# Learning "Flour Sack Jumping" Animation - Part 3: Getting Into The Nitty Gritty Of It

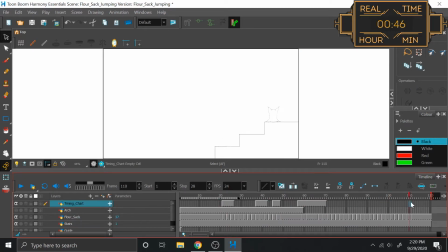Okay, well, what's left? Alright, I gotta readjust all the numbers on my timing charts, create this timing chart here, and then remake this frame, I guess.
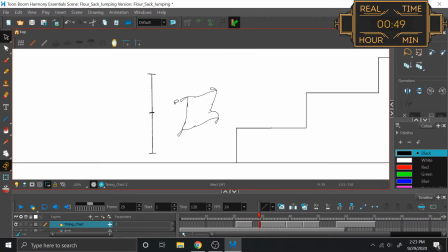Let me update all of the frames on all of my timing charts, so that way, at least now I can have an accurate representation of everything. Start on 29, end on 37, middle on 33, and then 31 and 35 will be our even halves. And then this is actually starting on 39 to 41 to 43.
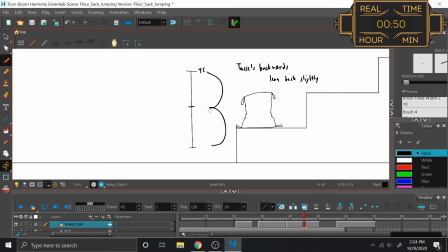Great. You are 45 to 47, 49. You are 57, 59, 61, 67, and 69.
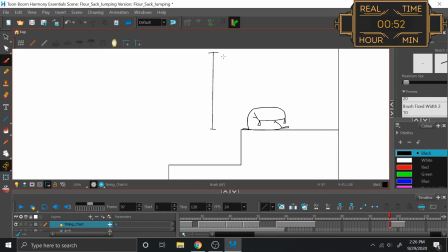Nice. And then nothing changes until here, which we start on 97, end on 101, and even half on 99. Ooh, okay. Despite how obnoxious it is that I have to redraw a frame that I already drew because I deleted it for no good reason, overall, though, I really don't actually have that many in-betweens that I have to make here.
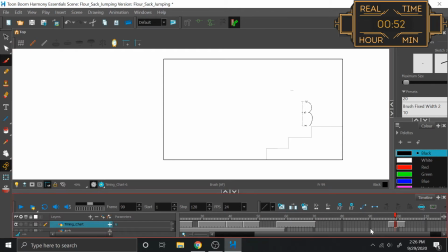So let's get this party started. Insert time-lapse.
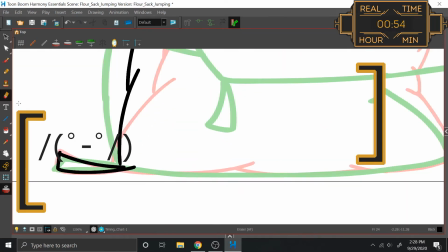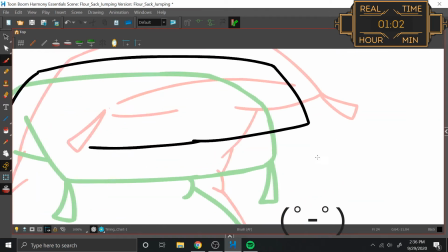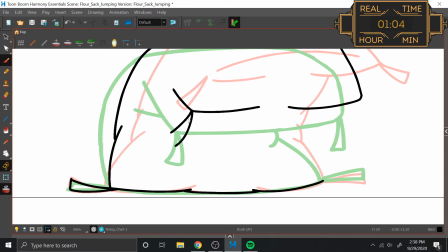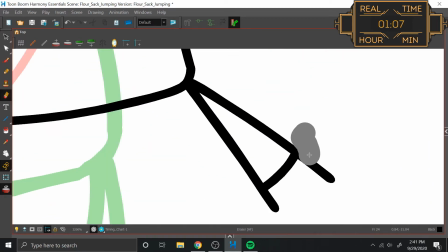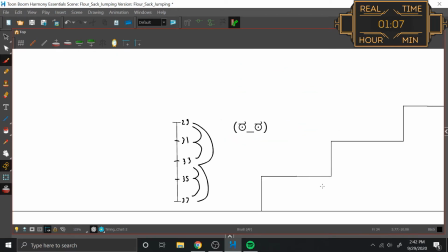I'm gonna do this whole segment last after a break. I'm still bummed about it. Did I draw that entire thing on the timing chart layer?
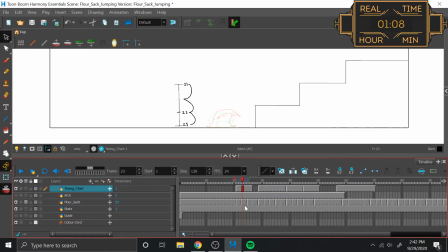I did! There you go.
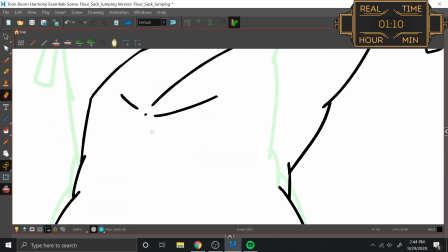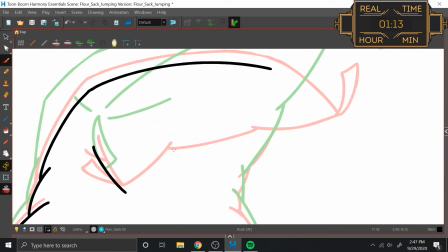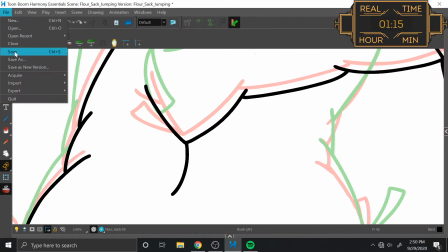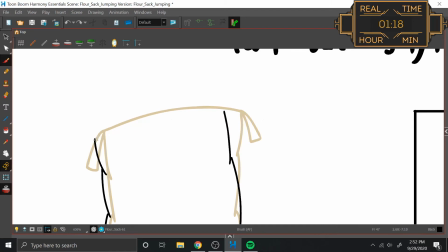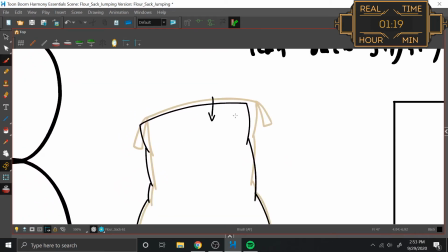This has him shrinking down this way. I don't want that. I want it to look like we're rocking back.
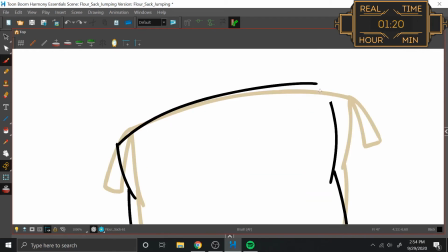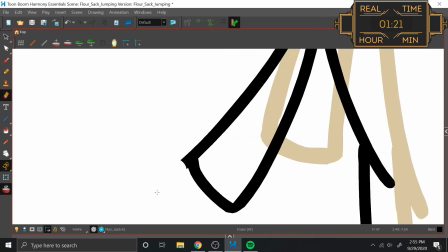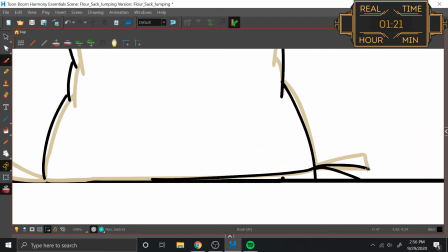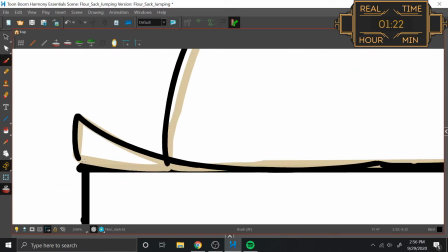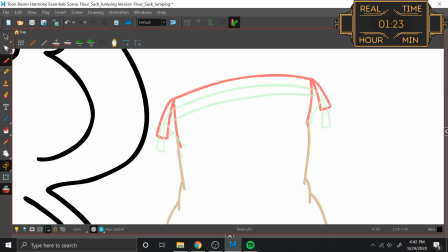Alright then, and then I think with this I have the tassels sort of fly out a little bit, so we'll come down with the head and the tassels will flare out a bit before they fall. Not only giving him that nice defeated look, but also the arms going outward as the body goes down gives that sense of motion and floppiness.